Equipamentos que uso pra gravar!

E aí pessoal, tudo beleza? Rafael da Bellica Mídia. Hoje eu quero mostrar pra vocês o setup de gravação que eu uso aqui para os vídeos do canal.
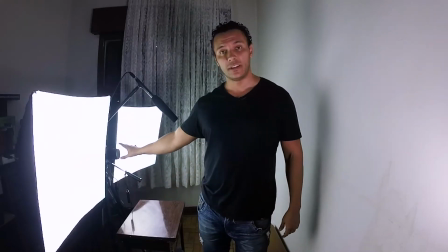Bom, então começando pelos equipamentos, eu uso uma Canon 60D com a lente 18-135.
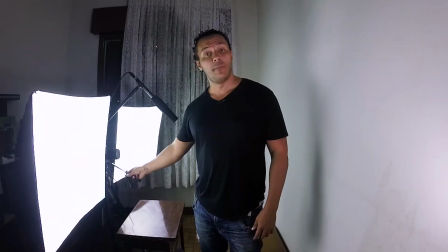A Canon tá em cima de um tripé Velbo, um DV7000. E ligado na câmera eu uso um disparador remoto, ou seja, a câmera com foco automático.
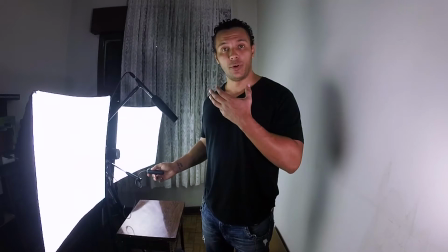Eu pressiono pela metade o botão do disparador e assim ela consegue focar no meu rosto. Sem eu ter que ficar chegando perto e mexendo no anel de foco com a mão.
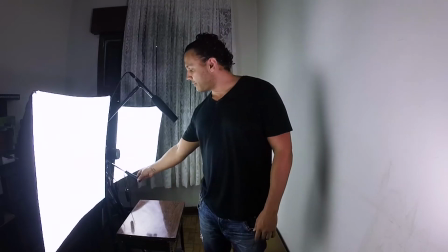Dica legal pra quem grava os vídeos sozinhos também, pessoal, É deixar essa parte do tripé, aquele braço que fica na cabeça do tripé,
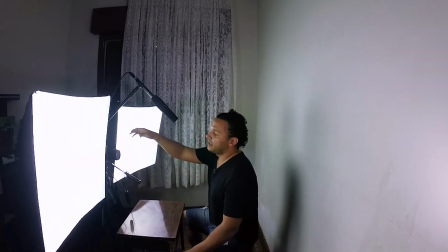pra frente Desse jeito eu consigo ajustar o enquadramento de uma maneira mais fácil Sem ter que ficar esticando o braço com o tripé e voltando Até o enquadramento ficar da
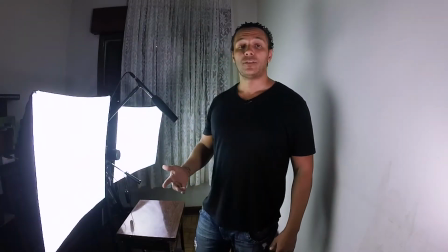maneira que eu quero Pro áudio eu uso duas soluções Se eu faço um vídeo que eu fico me movimentando Eu uso um microfone
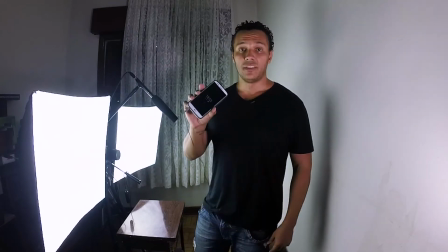de lapela Esse aqui é um Rode Smart Live Plus Gravando diretamente no celular Ou então se eu vou ficar sentado,
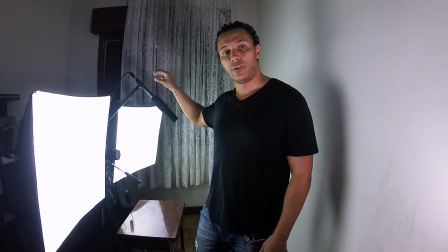parado, sem me mexer Eu uso esse microfone que é um Yoga HT81 É um microfone shotgun direcional ligado no Zoom H4n Sobre a iluminação,
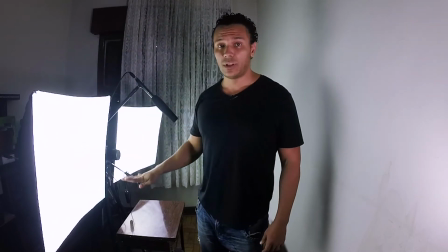aqui eu tenho dois softbox de 50x50 Cada um deles com quatro lâmpadas dentro O legal do softbox é que ele tem essa lona branca Que deixa a luz bem
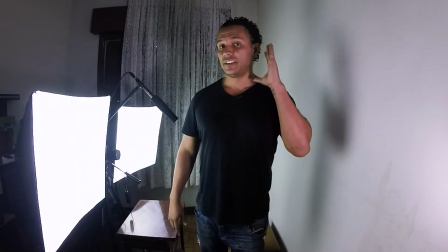difusa e a luz bem direcional também Pra preencher essa parte do meu rosto que tava escura Por causa do
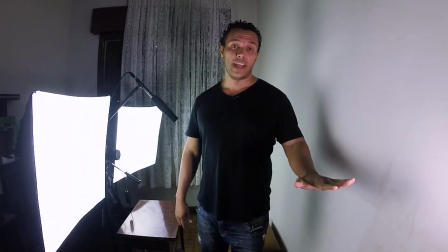softbox do meu lado direito Eu tô usando o iluminador LED de 170 LEDs Como segunda câmera,
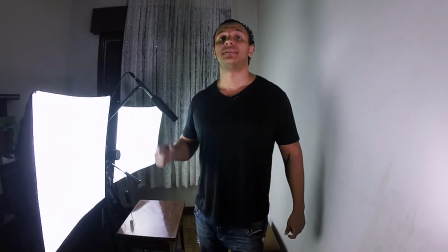eu também utilizo a GoPro É uma Hero 3 Plus Silver Que é essa câmera que tá gravando agora E às
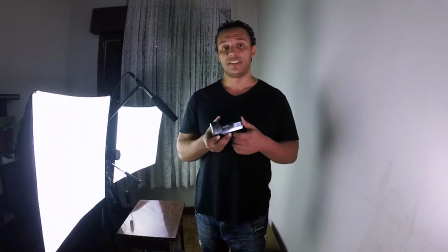vezes como câmera auxiliar Eu uso essa filmadora que é uma Samsung Q10 Ela filma Full HD,
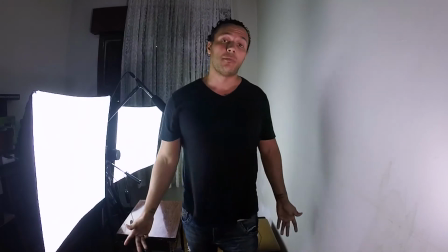mas ela tem a imagem bem razoável De fundo eu optei por usar uma parede branca, que não está tão branca assim,
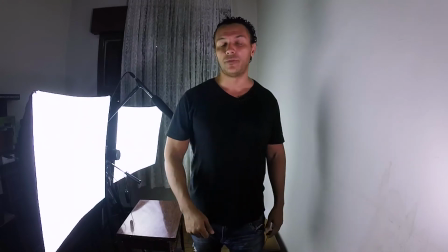mas eu optei por usar um fundo branco pra não criar nenhum tipo de distração pro assunto que eu tô falando no vídeo. Como vocês viram no começo do vídeo, não fica nenhum tipo de sombra atrás de mim.
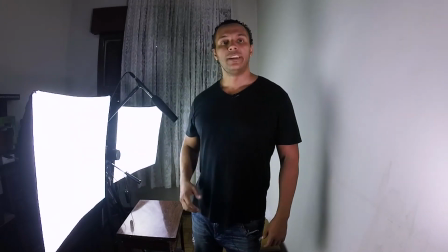Por quê? Porque os dois softboxes produzem uma luz bem difusa, uma luz bem suave, e ao mesmo tempo uma dica pra evitar sombra atrás da gente é a gente se afastar do fundo.
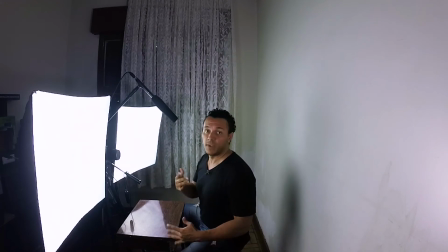Eu tento sempre ficar longe da parede pra evitar uma sombra, e mesmo que apareça algum tipo de sombra, ela vai ficar atrás de mim.
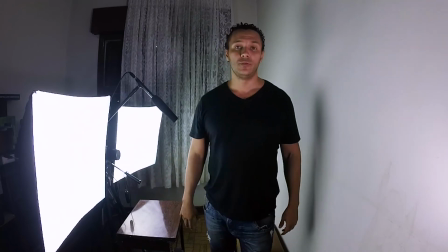Bom pessoal, vídeo rápido aí mostrando aqui os equipamentos que eu uso pra gravar os vídeos no canal. Vou deixar tudo aqui na descrição do vídeo pra vocês verem direitinho.
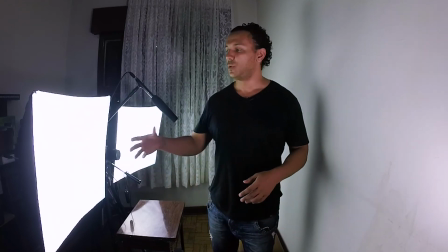Se vocês tiverem qualquer dúvida de setup de gravação, de como colocar os equipamentos, disposição de luz, disposição de câmera e microfones, é só vocês deixarem aqui nos comentários.
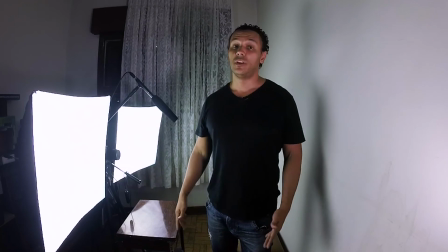Se vocês gostaram, não esqueçam de deixar uma curtida aqui embaixo, adicionar o vídeo aos seus favoritos, que isso ajuda muito na divulgação do canal e do meu trabalho também.
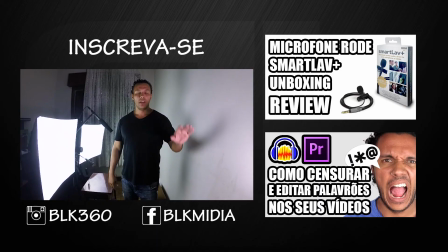Grande abraço e até o próximo vídeo. Vixe, cegou. De fundo, de fundo eu uso uma... De fundo o ônibus passa. Fazendo barulho pra cá Como vocês viram no começo Faltou alguma coisa?
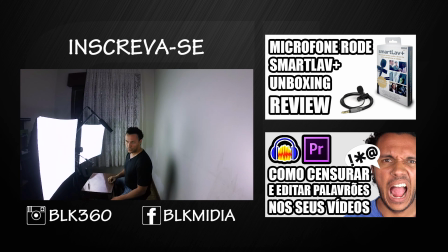Faltou? Não